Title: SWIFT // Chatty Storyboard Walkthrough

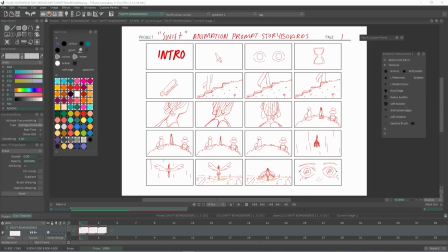0s
Hi everyone, this is a video about me going through the storyboards for the next animation. Just wanted to explain a couple of things. This is the first run of storyboards which you would have seen in a previous post, but I thought it might be nice to take a deeper dive into it.
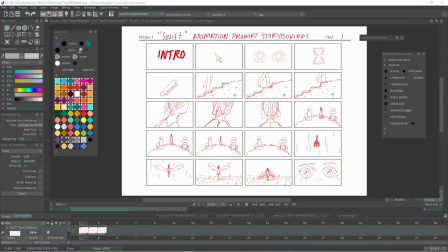16s
So this is for the animation prompt Swift, and I decided to mix this one in with some music. I chose Fighter by Jack Stauber. I hope that's how you say it. And this was the first round of storyboards. So the intro, I was originally going to have a earlier version of the music,
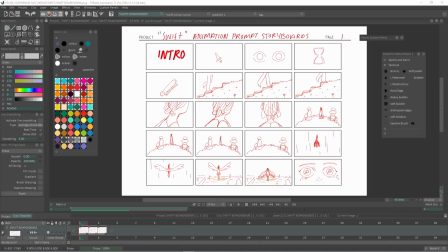36s
like a little bit before, and put in my name and Jack Stauber with the title of the song Fighter. And then as it ticks through, if you haven't heard it before, it's very quirky.
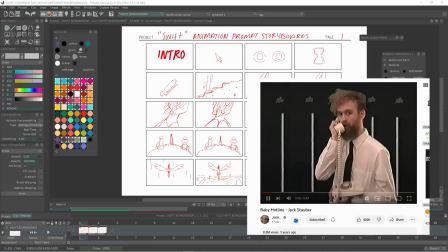47s
It gives a little bit of nostalgia for me for the sort of VHS music videos that he made to go with them.
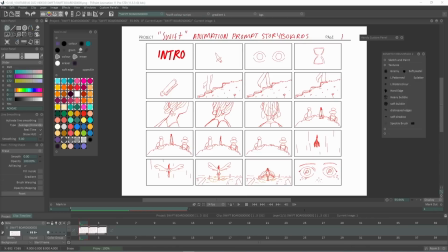55s
So as it ticks through in the first section of the song, I was going to have different elements like these that were significant to the character. They were actually a part of a larger story that I ended up cutting. So now we're going to go with an establishing shot,
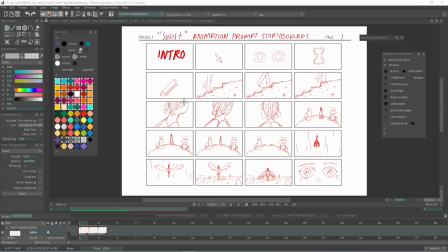72s
because once I'd done this first round of storyboards and put it into an animatic, I realized that we had no context for where the character was, and they would actually just start out with these legs going up a set of stairs and you just see the sky behind, so there's no context to where the animation actually started and where the character was.
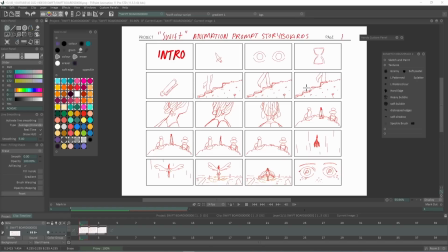91s
And that was actually kind of important to make a little bit more sense with the rest of the story.
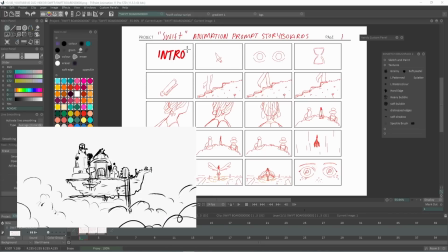97s
So instead of these, we have a new establishing shot here, which I'll put on the screen, and then we have these steps up.
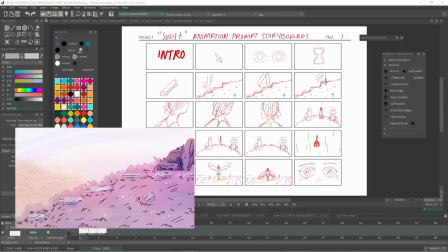105s
The background for this has been finished. I've done this a couple of times now, just adjusting the colors and things, but this is what it's gonna look like.
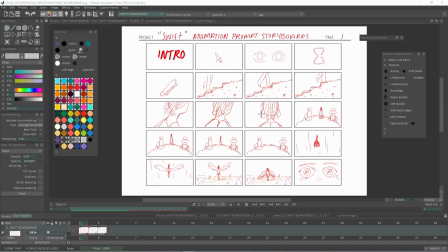113s
And then I've stuck with sort of like this turnaround. There is gonna be a couple of clouds and a more gradient background for this shot, because I think it's just going to be easier to have it turn, like slide across and make it look as though the character's turning.
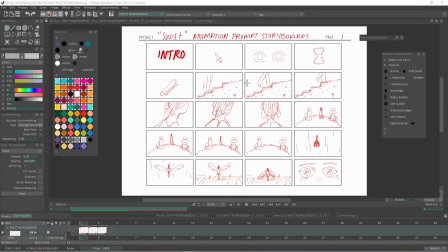128s
This one, background also finished. So we go from close up of the legs walking to a little bit more detail about the character, and then we have a wide shot and we see that they have wings and they are at the edge of this cliff, and obviously you can't see anything else. So when they drop down, it's a bit of a surprise.
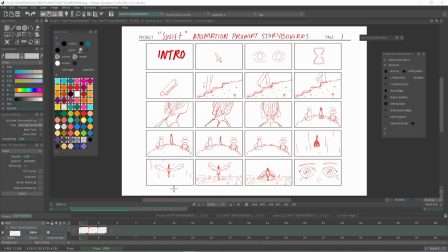144s
Originally this animation started because I wanted to do something with wings, and I've seen a couple of really beautiful falling animations by,
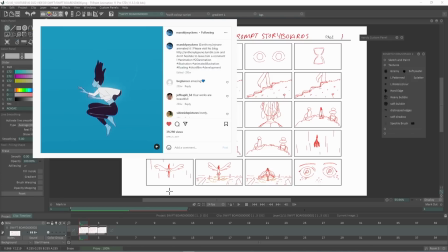153s
can't remember the artist's name, but if I do remember I will put it up on the screen. And then I just wanted like some effects.
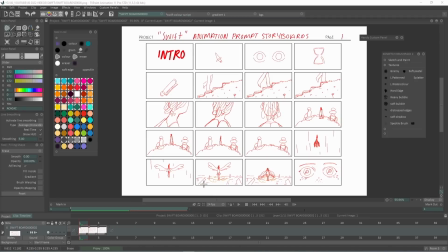160s
Maybe I'm thinking of adding some smoke or sort of like dust that swirls around and comes towards the camera when they lift their wings. And like there is going to be another section for this, so they are going to be crouched a little bit and then they're going to look up,
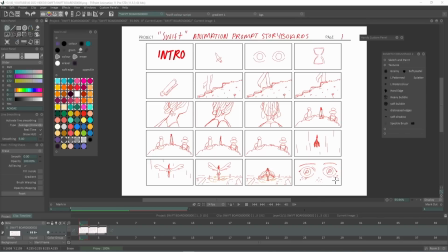172s
and then it's going to transition to this extreme close-up, which when I uploaded the animatic to YouTube, this is the thumbnail that YouTube picked, and it is very, very tempting to have it like that, but I will think. And then once we have this extreme close-up of the eyes, it's going to be very anime, very detailed.
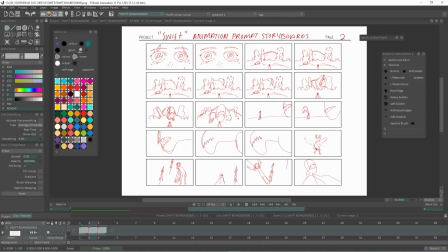190s
This is actually the shot I'm looking forward to most in the whole animation. And then there will be like some feathers and things coming down, because they are, originally I was going to have the character's hair be completely made up of feathers, but I wasn't ready for that yet. That level of complexity, I could just see this project spiraling out of control with the timeline that I had set myself.
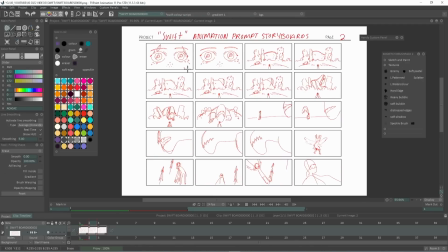210s
So I was like, actually I'll design them differently. So they just have a few feathers sort of like mixed in with the hair. It's not entirely feathers. They look shocked, and then we are now on the ground and we can see what they're saying. So we have our little character in the front here for perspective purposes, and then this large lump behind some ruined buildings,
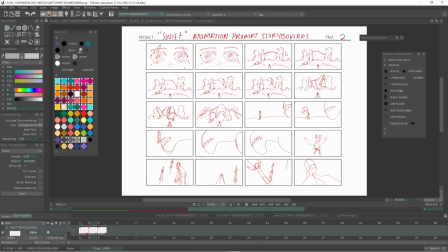230s
and these two here are going to be separate, because as the character comes up and turns around and moves through, the buildings are actually going to shift to the side, and there's going to be some effects here again, like some dust and debris as they lunge forwards.